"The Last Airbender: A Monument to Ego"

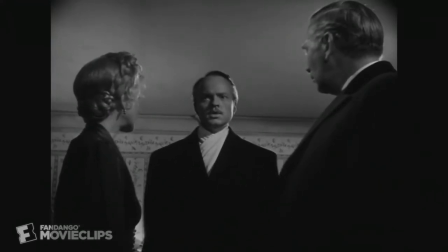But then, he moves to take charge of the situation, and steps toward the camera until he is equal and stature.
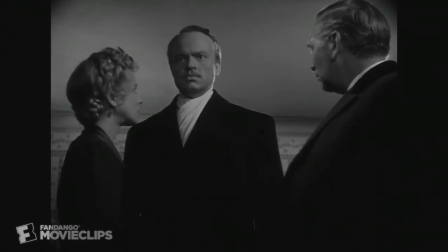The visuals change as the dynamic of the conversation changes. I'm belaboring this point in this scene because this is how M. Night Shyamalan frames a conversation in this movie.
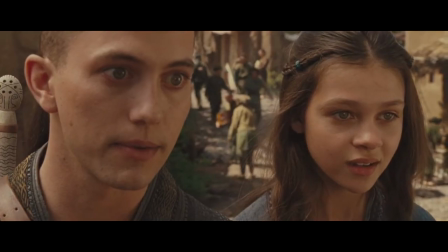We should go visit some of these towns, Ahm. I need to tell you something. What is it, Ahm? I ran away before they trained me to be the Avatar.
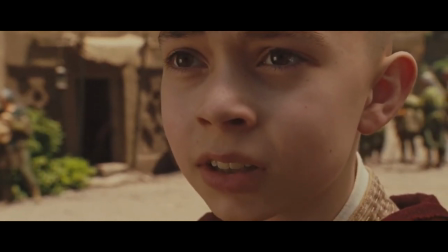I don't know how to bend the other elements.
What is going on here?
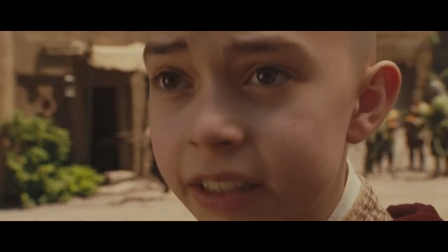Shot-reverse-shot is already a boring way to frame a conversation but these close-ups feel so uncomfortable.
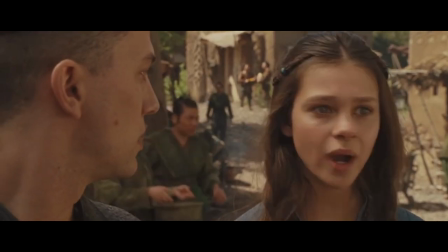And for what? The close shots indicate that this is an intimate moment.
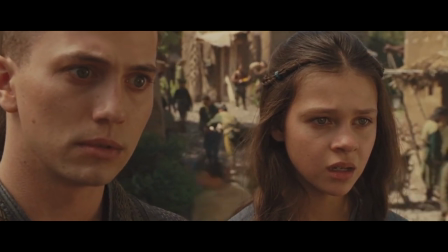And we almost get a little bit of that with the revelation that Aang ran away from his responsibility as the Avatar.
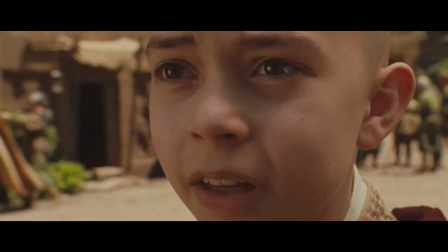Because the Avatar can't have a family.
Before the movie cuts us off.
So what if we found you?
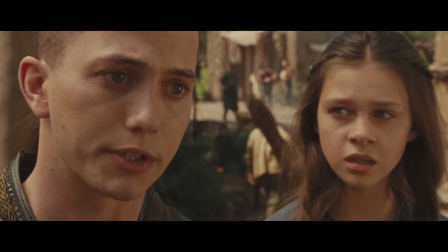Teachers? Teachers to teach you bending? Which element would you have to learn first? Water. Water comes after air in the cycle.
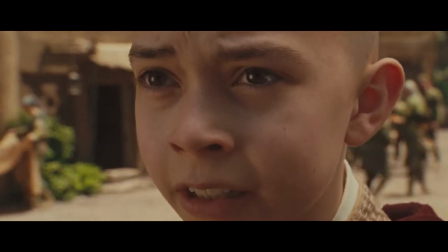Air, Water, Earth, Fire.
This is just the plot being explained.
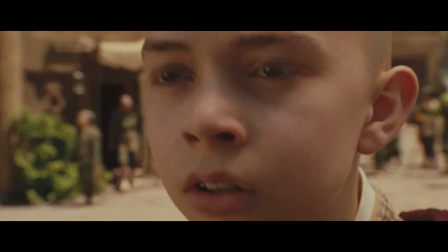This doesn't warrant a continued close up. And because this is done in two shots, they have to keep cutting between the two and it creates a discordant, almost on edge feeling.
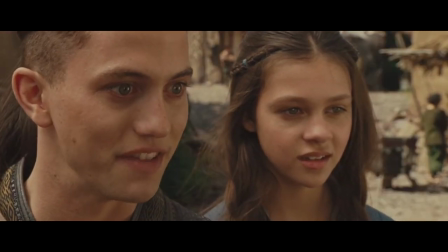The visual language in this entire movie makes no sense. Let me put it like this.
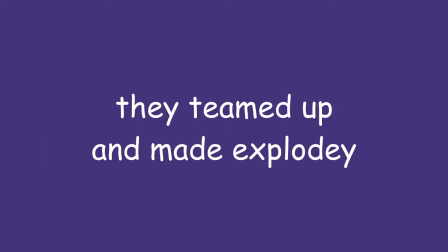If a good movie's cinematography looks like this, and a bad movie's cinematography looks like this, then The Last Airbender looks like this.
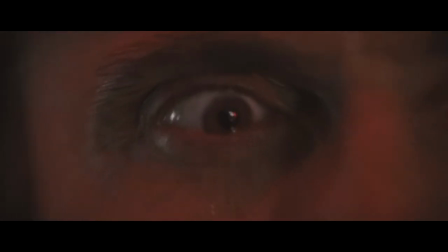Having a unique directorial voice doesn't mean much if you aren't saying anything coherent with it. God, who even was the cinematographer here? Let's see, um...
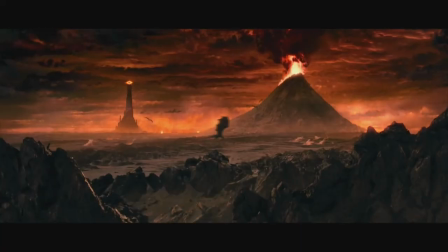The same man who helped shoot this... and this... and this... also shot this?
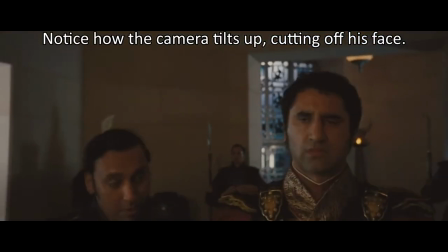As you know, I conducted a raid on the Great Library which most said didn't even exist. Get on with it. I have found scrolls.
Gosh, I wonder who the outlying variable was. So we're starting to circle in on what exactly is wrong with this movie. About 25 minutes in we get this scene.
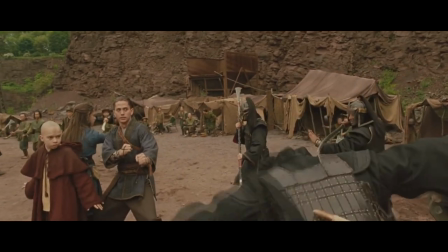The trio have been captured and brought to a prison camp where the Fire Nation is holding earthbenders.
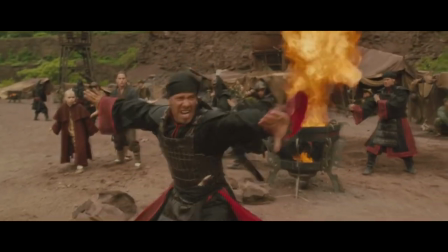Almost immediately Aang manages to incite a rebellion in a very underwhelming scene to be honest. And it's underwhelming for one particular reason. It's almost entirely in one shot.
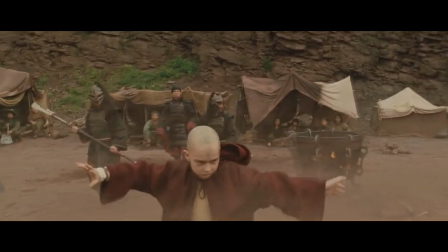Two and a half minutes of screentime are dominated almost entirely by this single, uncut shot interrupted only twice very briefly.
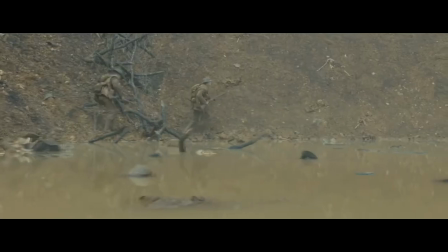Now having a scene unfold within a single shot is very technically difficult. The movements of the actors and camera have to be planned out, there's almost no room for error.
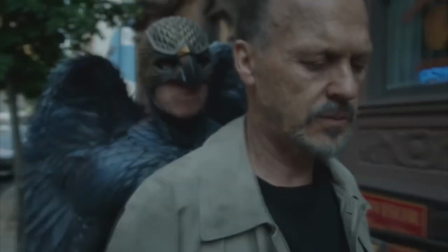That's why you often hear buzz about entire films made to emulate a single take, like 1917 or Birdman.
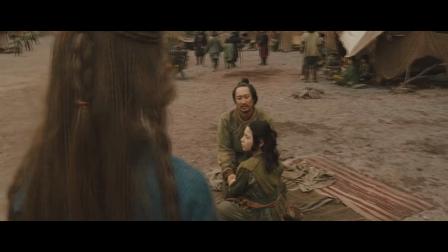When you pull it off you get something very impressive. And I imagine that's what the intent was here, for Shyamalan to show off his directing abilities. But did you hear what I said just a few seconds ago? The technique is impressive if you pull it off.
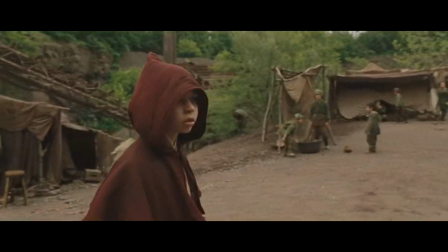One limitation it imposes on you is that without cuts, it becomes harder to convey the passage of time.
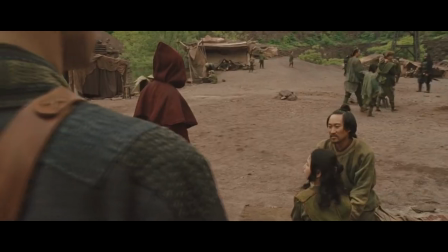So this scene has all the emotional weight of, we're sad and trapped. Hey guys, stop being sad.
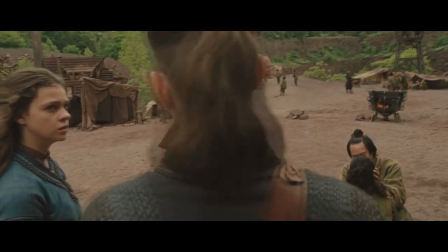Okay, rebellion time. Imagine how much better this would be with just a single cut near the beginning of the scene to imply they'd been there a while.
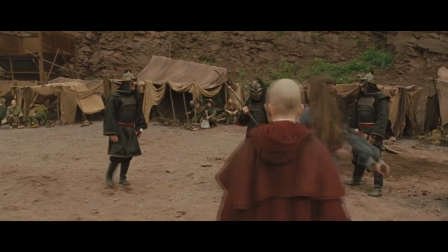Katara running up to this guy from out of frame to shove him is hilarious.
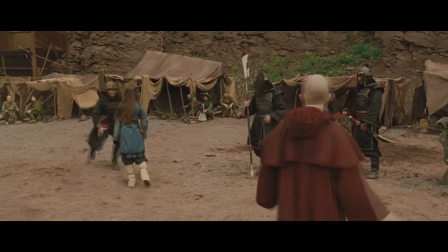Imagine how much better this would be if it had cut to a close-up so we didn't see her actually running up to him.
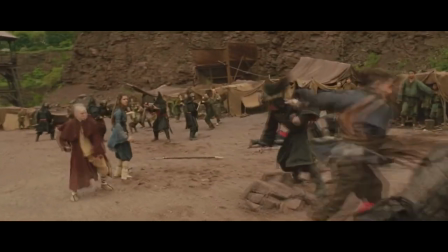When the fighting starts, we can see these guys in the background just waiting for their cue.
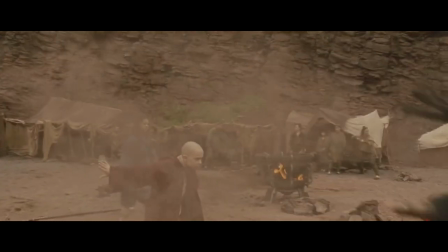Imagine if we had cuts of different people fighting, showing a lot of action happening at once.
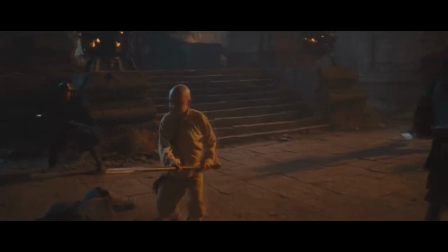The scene indicates that yes, Shyamalan can hold a shot for a long period of time and have things happen in it and by doing so the scene suffers for the sake of proving his ability.
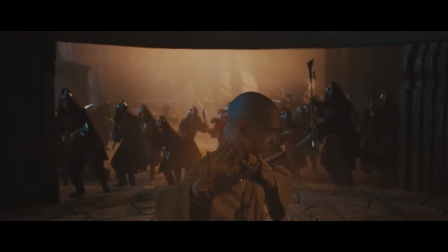It's about showing off rather than serving the story.
People think of me for movies as a hired gun you know I mean I for sure think of myself as an independent filmmaker. I know I don't make independent films but.
Look I'm not here to hate on M. Night Shyamalan.